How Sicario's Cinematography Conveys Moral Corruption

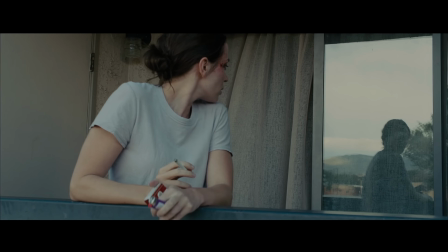When it comes to the artistic challenge of marrying a film's visual language,
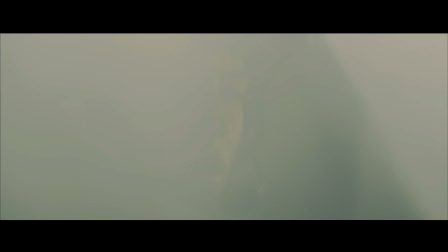She moved to a small town where the rule of law still exists. with its narrative central themes, You will not survive here.
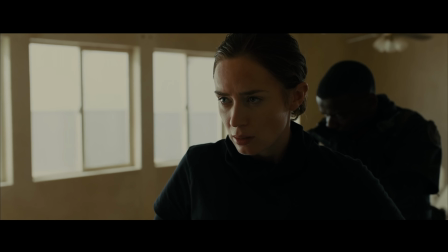You're not a wolf. And this is the land of wolves now.
there aren't many better examples to look at than Denis Villeneuve's Sicario.
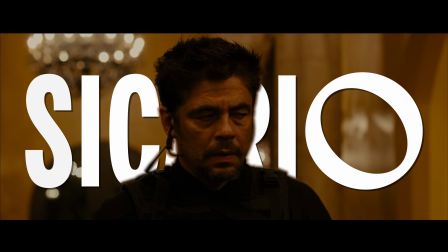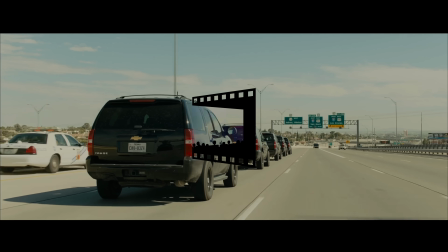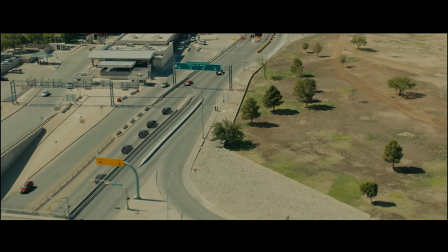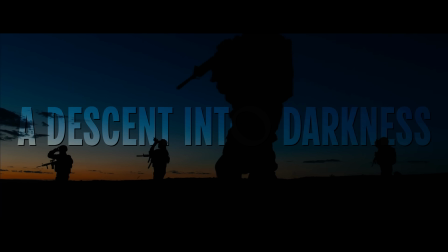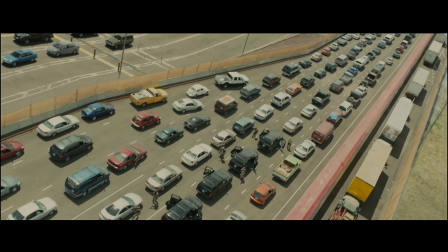In case you're in need of a quick refresher, Sicario is a cold, brutal,
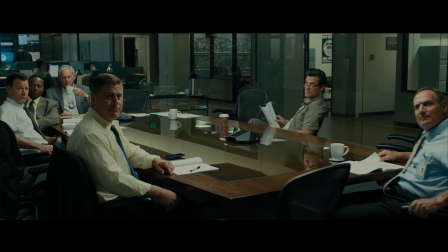and highly pessimistic meditation on the unfair and immoral power dynamics of institutional corruption that fundamentally asks the question,
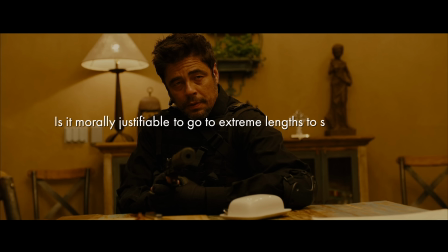is it morally justifiable to go to extreme lengths to stop monsters if it means that we become monsters ourselves in the
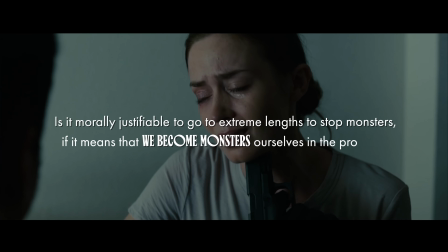process?
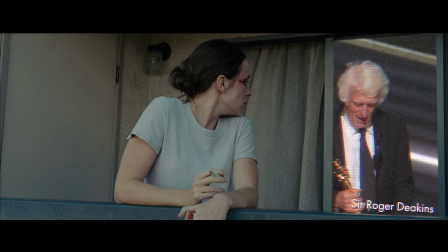And helmed by legendary cinematographer Roger Deakins, the visuals of Sicario tell a very interesting story.
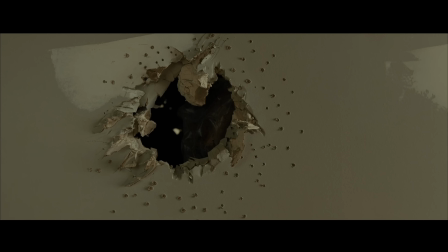So I wanted to take a closer look at a couple of key moments that really capture the essence of
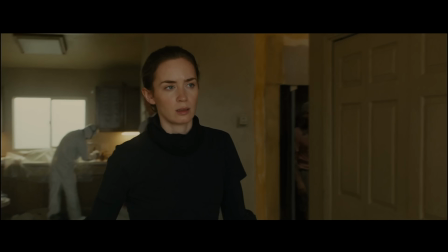what this film is about in some very sneaky but super interesting technical ways.
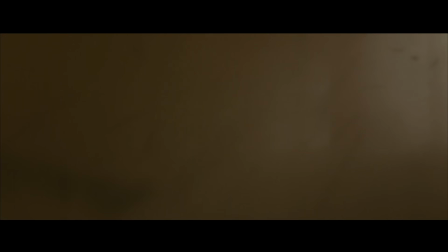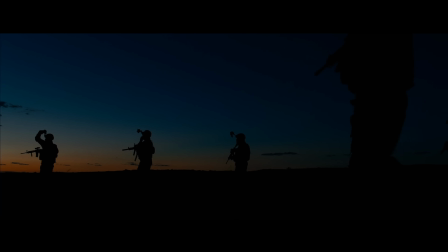If you've seen the film, right now you're probably expecting me to talk about this bit here. And that's exactly what I'm going to do, because to be honest,
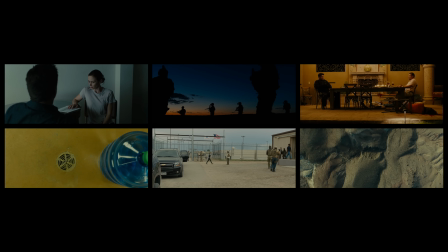if I were to pick the one shot that most obviously captures the central themes and conflicts of Sicario, it would be this one.
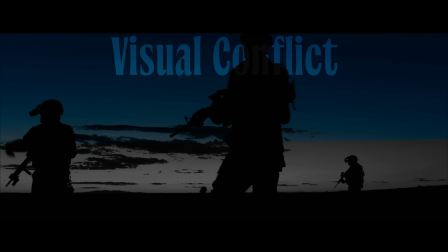The first thing that stands out is the visual conflict created by the colours. If we then combine this with the steadily building score,
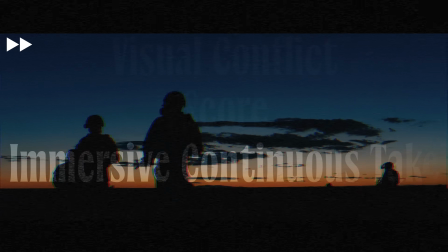the fact that it is a lingering 41-second long panning wide shot, and its overall placement in the narrative,
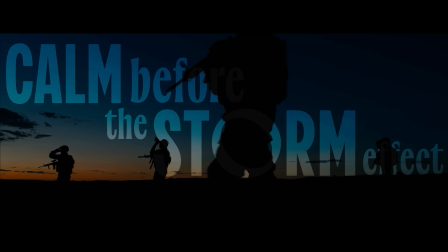Villeneuve creates a perfect calm before the storm effect that ratchets up the tension very, very effectively.
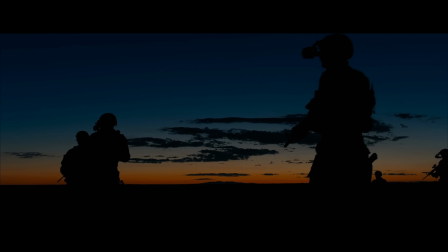The thing I wanted to spend time highlighting here though is what an artistic example of blocking along all axes this is.
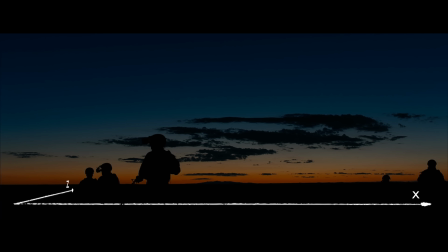The x-axis, the z-axis, and most notably in this example, the y-axis.
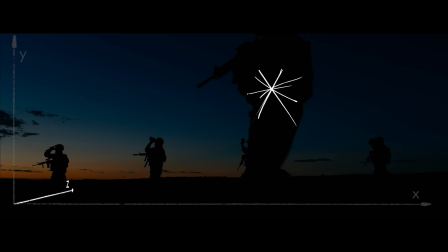Deakins takes care of the z-axis blocking quite smoothly by having the second group of soldiers entering at a very shallow depth in the frame.
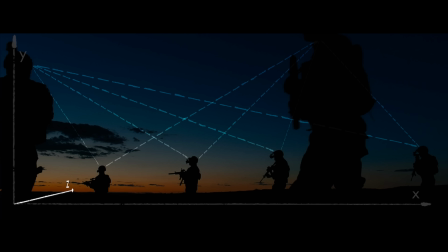To be honest, I don't think this does much other than create a more interesting three-dimensional shot, but when you're dealing with silhouettes, that takes some skill.
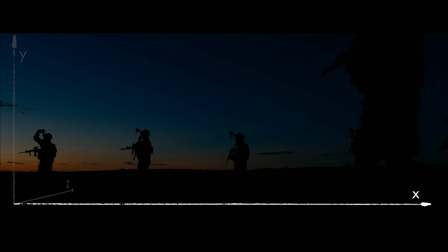Then there's the movement on the x-axis, which has a direction of right to left.
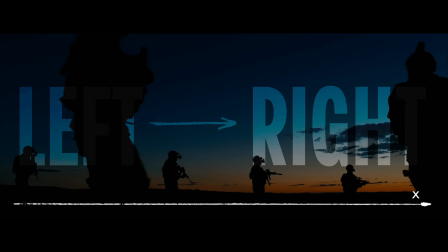Now, left to right is typically the most visually acceptable x-axis motion for us humans.
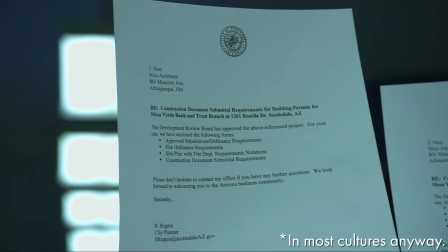It's how we read, it's how we represent time,
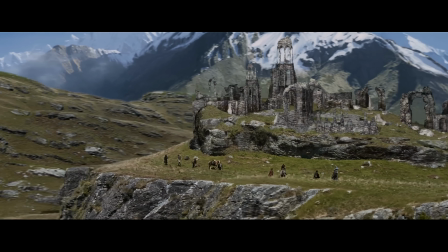it's the direction we associate with progress, whether that's in film or video games.
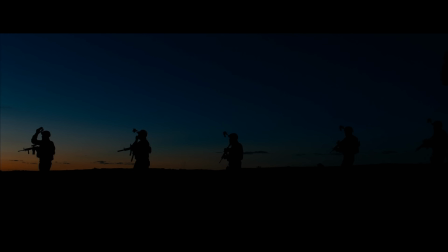So flipping this visual convention on its head and having the direction in which both the camera pans and the soldiers move
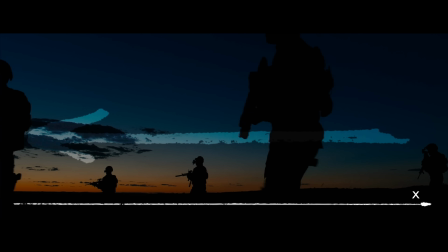being right to left is likely a deliberately unsettling example of blocking and camera movement by Deakins and Villeneuve.
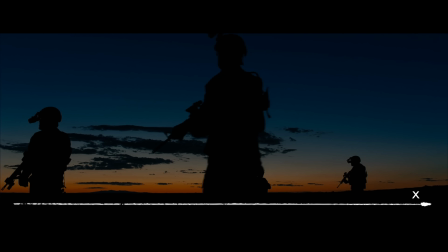And tonally, it's perfectly suited for this moment in Sicario's narrative,
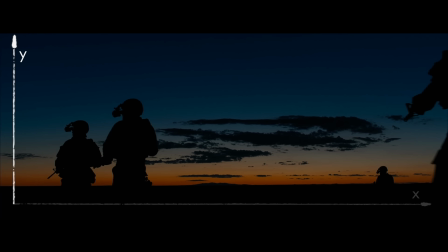especially when we combine it with the blocking in the y-axis, because crucially, the soldiers are moving downwards through the frame here.
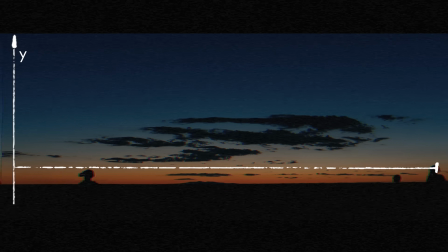That's probably the thing I like most about this shot, because it just nails the essence of the film so succinctly.
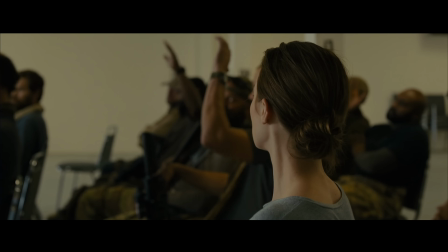This is a film about seemingly moral figures
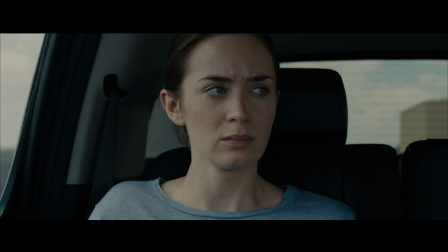controversially descending into the dark underworld of illegality and doing some pretty corrupt things.
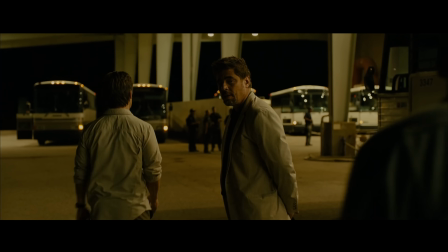What? You're afraid of the dark.
How do you show that to an audience?
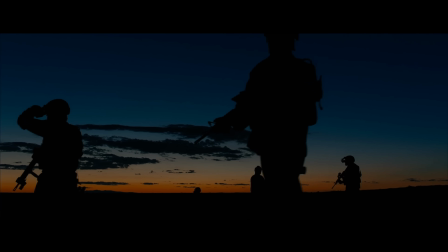Like this.
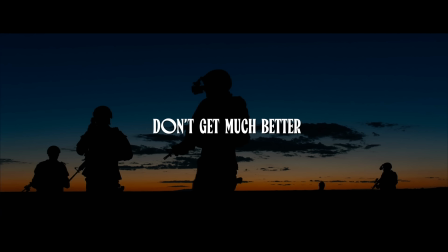Shot compositions don't get much better. And this brings me to the main thing I want you to take away from this video.
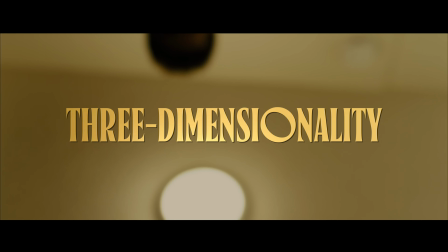The three-dimensionality of Sicario's visual language, which is both fascinating and thematic.
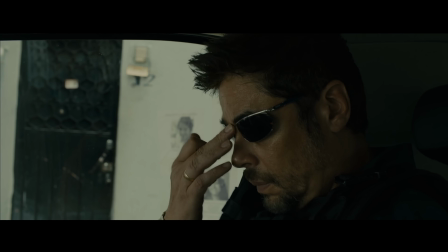Deakins and Villeneuve make use of the three dimensions of their frames, the x-axis, the z-axis, and most importantly the y-axis,
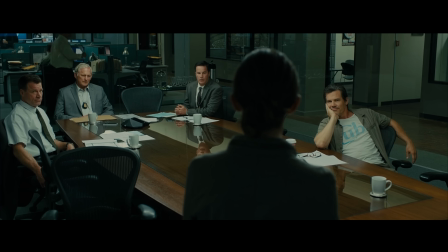to emphasize power dynamics, foreshadow certain aspects of the story and its characters, and bring a far greater sense of verticality to the viewing experience.
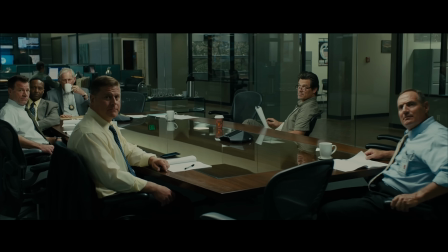And so let's rewind a bit and pick up here at arguably the most important scene in the film.
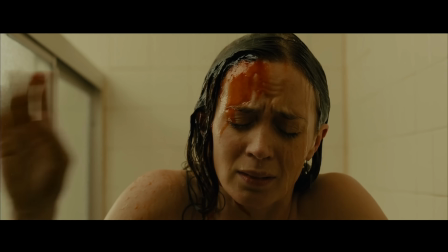The moment that Emily Blunt's character Kate Mesa decides to begin her descent into darkness.
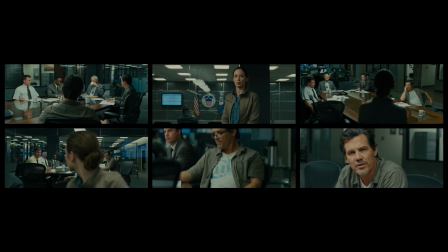Now there are so many interesting technical decisions hidden in these frames, but I wanted to start with this shot here. The decision to introduce
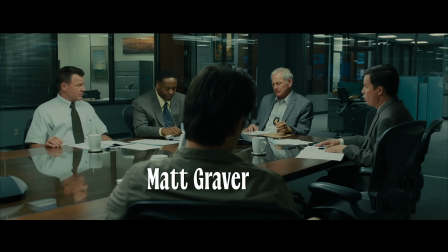Josh Brolin's Matt Graver in a group shot with the back of his head to us, 4 fairly senior looking characters positioned around him, and him not only being center of the frame but the largest presence in the frame. All of these decisions strategically convey both his level of seniority and mysteriousness.
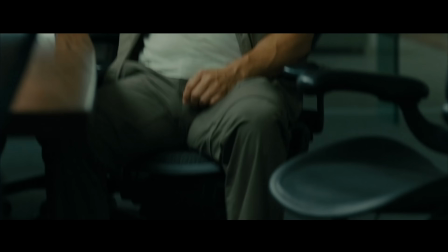It's a quick but slick introduction to his very enigmatic, elusive character.
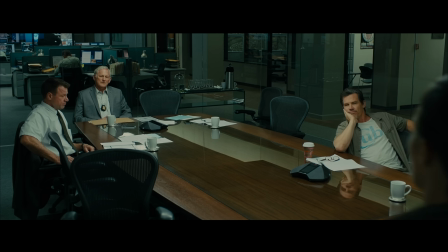The most interesting shot for me, however, is here. There's so much to this composition worth talking about.
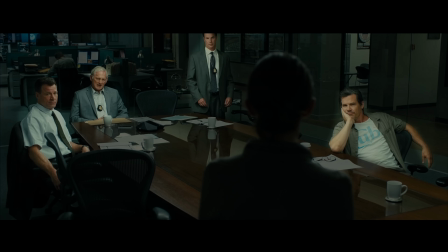Firstly, there's how the characters are lit. All 4 men bathed in light, with Kate becoming some sort of silhouette as she is framed in front of them,
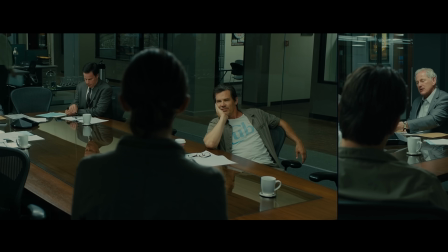intentionally and metaphorically putting her in the dark as to what's actually going on in this room.
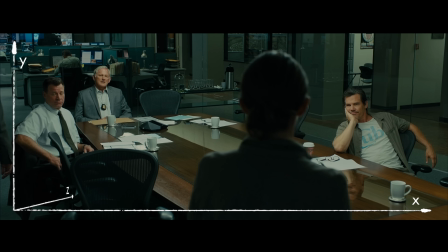More importantly though is what we can discern from the blocking of this scene. Kate's positioning on both the X and Z axes is pretty significant here.
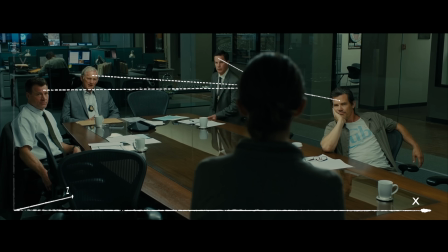Yes, it adds some nice depth to the frame having Kate where she is,
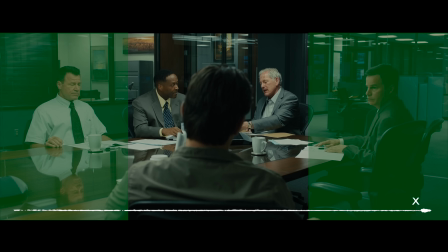but the more significant move is going from the balanced composition of Graver's introduction to a now unbalanced composition.
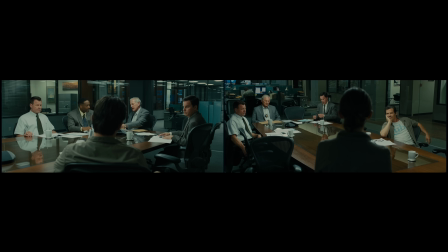It's subtle, but it's a nice way of foreshadowing how, by stepping into this room,
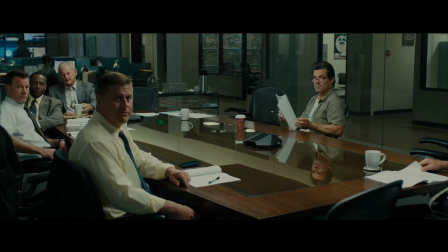Kate's world and understanding of the legal system is about to become more and more crooked.
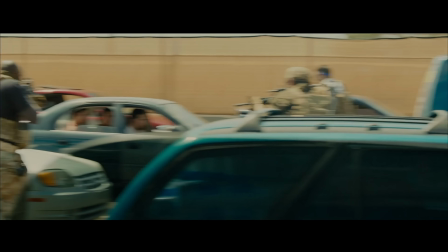What the fuck are we doing?
The other and perhaps most important thing to note is how Kate's silhouetted
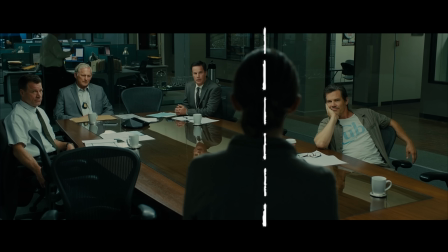figure vertically cuts the frame and separates Graver from the rest of the men,
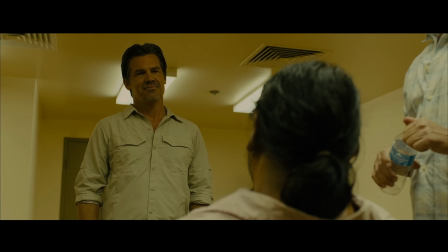creatively conveying how he operates in a very different world with a very different sense of legality to these men.
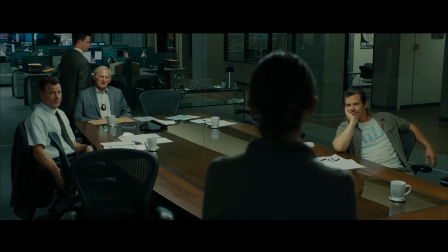We can tell how important it was to communicate this dichotomy from this very slight camera adjustment that
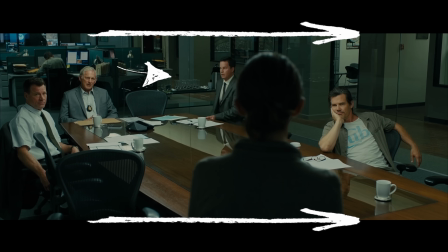happens right here when this guy takes his seat and as Kate's boss says this.
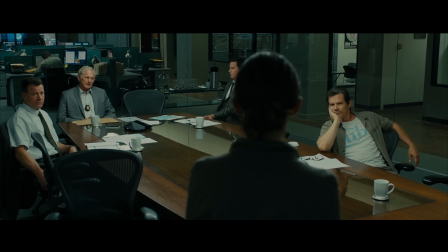This is Matt Graver. He'll be leading the team.
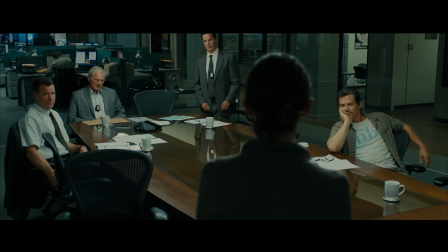Not only does this very intentional camera movement help to create the visual disconnect between Graver and these men that Villeneuve clearly wanted,
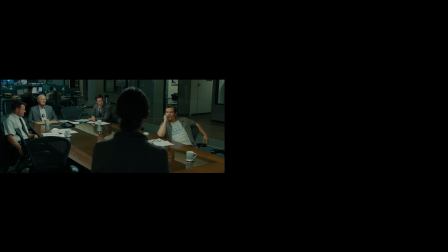it also helps to visually reinforce the implicit sense of superiority from Graver's mysterious introduction shot.
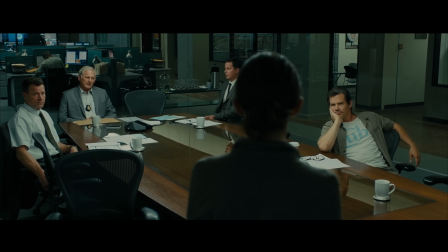This subtle reframing gives Graver just that little bit more space in the frame than the other men,
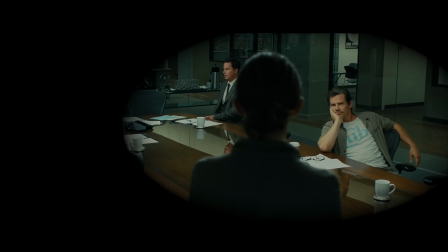and ensures our gaze shifts over to him along with Kate's, with the net effect being that we,
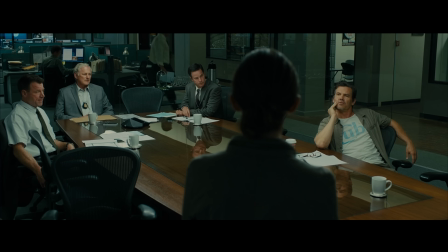the audience, feel his presence in the room that much more. It's the type of subtle,
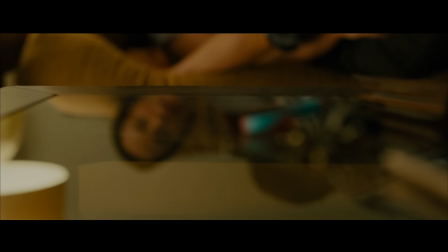story-driven camera movement that Deakins often uses in his compositions to bring another level of dynamism to scenes like this that would otherwise be quite flat,
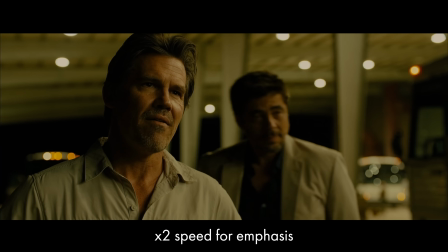elevating the storytelling of these moments beyond their dialogue.
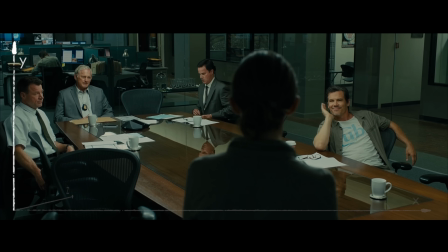And now, I'm going to scrape the barrel a bit and consider things on the y-axis, where Graver is placed ever so slightly lower down in the frame.
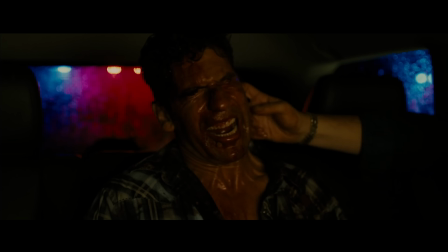Maybe this is a sly way of conveying how much more closely he operates to the underworld of Illegality,
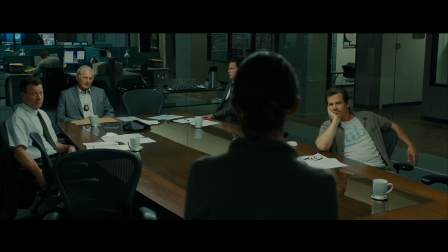or maybe it was just an unintentional byproduct of the way the characters have been arranged in the frame.
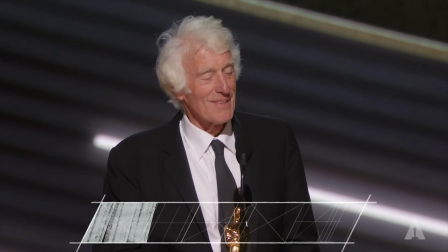As a firm proponent of Roger Deakins' genius, I'm a pretty good cook actually, but
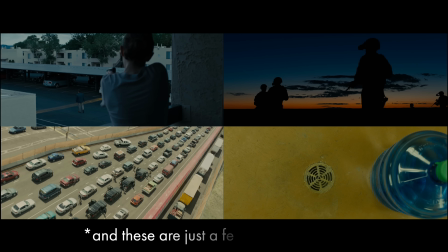and how often we see a sense of verticality in this film's cinematography, I'm going with my initial interpretation. I'll let you pick your own lane.